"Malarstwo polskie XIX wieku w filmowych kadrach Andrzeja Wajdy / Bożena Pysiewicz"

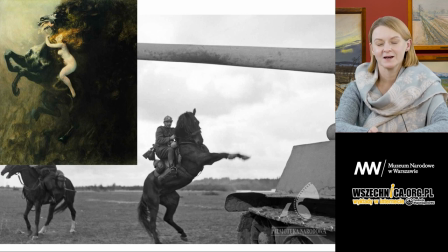No, myślę, że bardzo takie zestawienie, może ryzykowne, ale ten wspięty rumak atakujący czołg ma w sobie tą
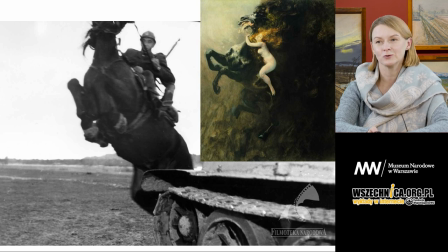ekspresyjność i to szaleństwo, które namalował Władysław Podkowiński.
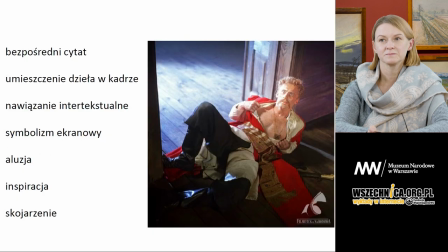Podsumowując, tak zastanawiając się, jakiego rodzaju nawiązania możemy odnaleźć w filmowych kadrach Andrzeja Wajdy,
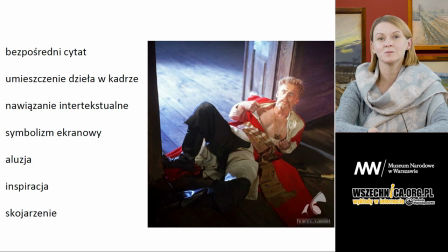nawiązania do sztuki XIX wieku, to zobaczymy bardzo wiele cytatów bezpośrednich, gdzie sceny, postacie wyglądają dokładnie tak jak na obrazie, chociażby jak na obrazie Aleksandra Gierymskiego.
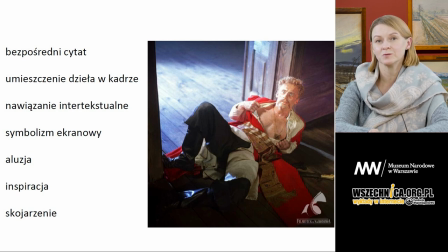W wielu również filmach możemy zobaczyć po prostu obraz umieszczony w kadrze, który dopowiada dodatkowe treści, jest tym uzupełnieniem narracji filmowej.
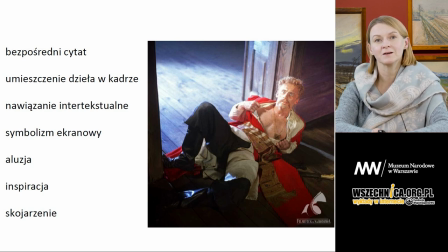Mamy też wiele nawiązań symbolicznych, gdzie gest, w tym wypadku Pana Młodego, skojarzony z gestem Rejtana, przypomina nam całą historię, mówi o buncie, o zdradzie, o sprzeciwie, o tym,
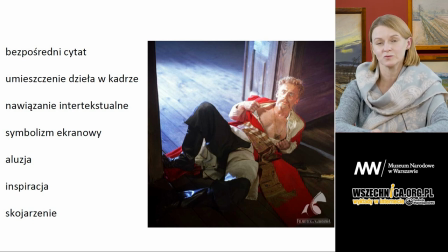co namalował Matejko, a w zupełnie inny sposób, do zupełnie innej postaci wykorzystał Andrzej Wajda. Mamy też aluzje, może luźne skojarzenia, może inspiracje kolorystyką, światłem, pewnym układem kompozycyjnym.
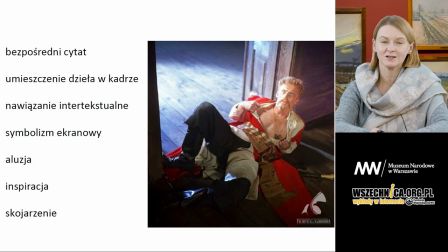Tego wszystkiego w filmach Andrzeja Wajdy jest bardzo dużo i oglądanie jego produkcji, jego realizacji, realizacji również całego jego zespołu współpracującego,
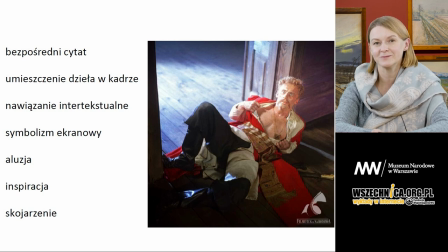może być bardzo ciekawym zadaniem właśnie w zestawieniu z obrazami, czy to XIX wieku, ale również możemy poszukiwać sztuki dawnej i sztuki współczesnej, do czego serdecznie Państwa zapraszam.
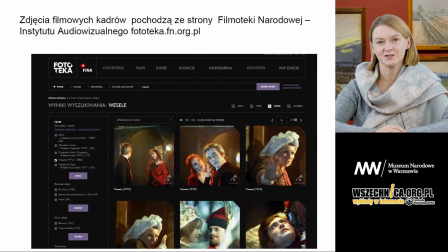Doskonałe źródło filmowych kadrów, zdjęć z filmów Andrzeja Wajdy, ale nie tylko, mogą Państwo znaleźć na stronie Filmoteki Narodowej Instytutu Audiowizualnego Fototeka, z którego ja czerpałam ilustrację do dzisiejszego wykładu.
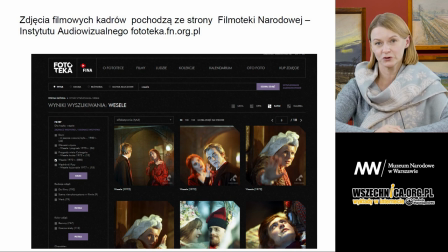Jeżeli chodzi o zdjęcia dzieł sztuki ze zbiorów Muzeum Narodowego,
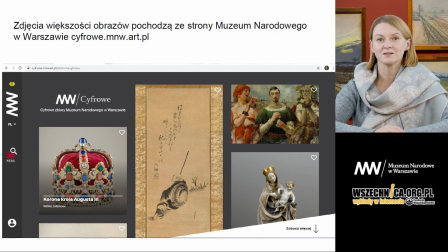serdecznie polecam serwis cyfrowy mnw.art.pl, gdzie można również pobierać ilustracje obiektów ze zbiorów muzeum.
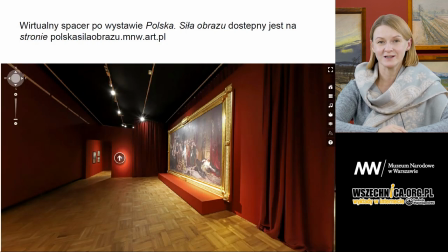A również szczególnie polecam i zapraszam do wirtualnego odwiedzenia wystawy Polska Siła Obrazu i takiego spaceru 3D po ekspozycji. Dziękuję bardzo za spotkanie, no i zapraszam do oglądania filmów Andrzeja Wajdy i poszukiwania, zestawiania tych scen, tych malarskich kadrów z obrazami ze zbiorów muzeów polskich. Dziękuję bardzo.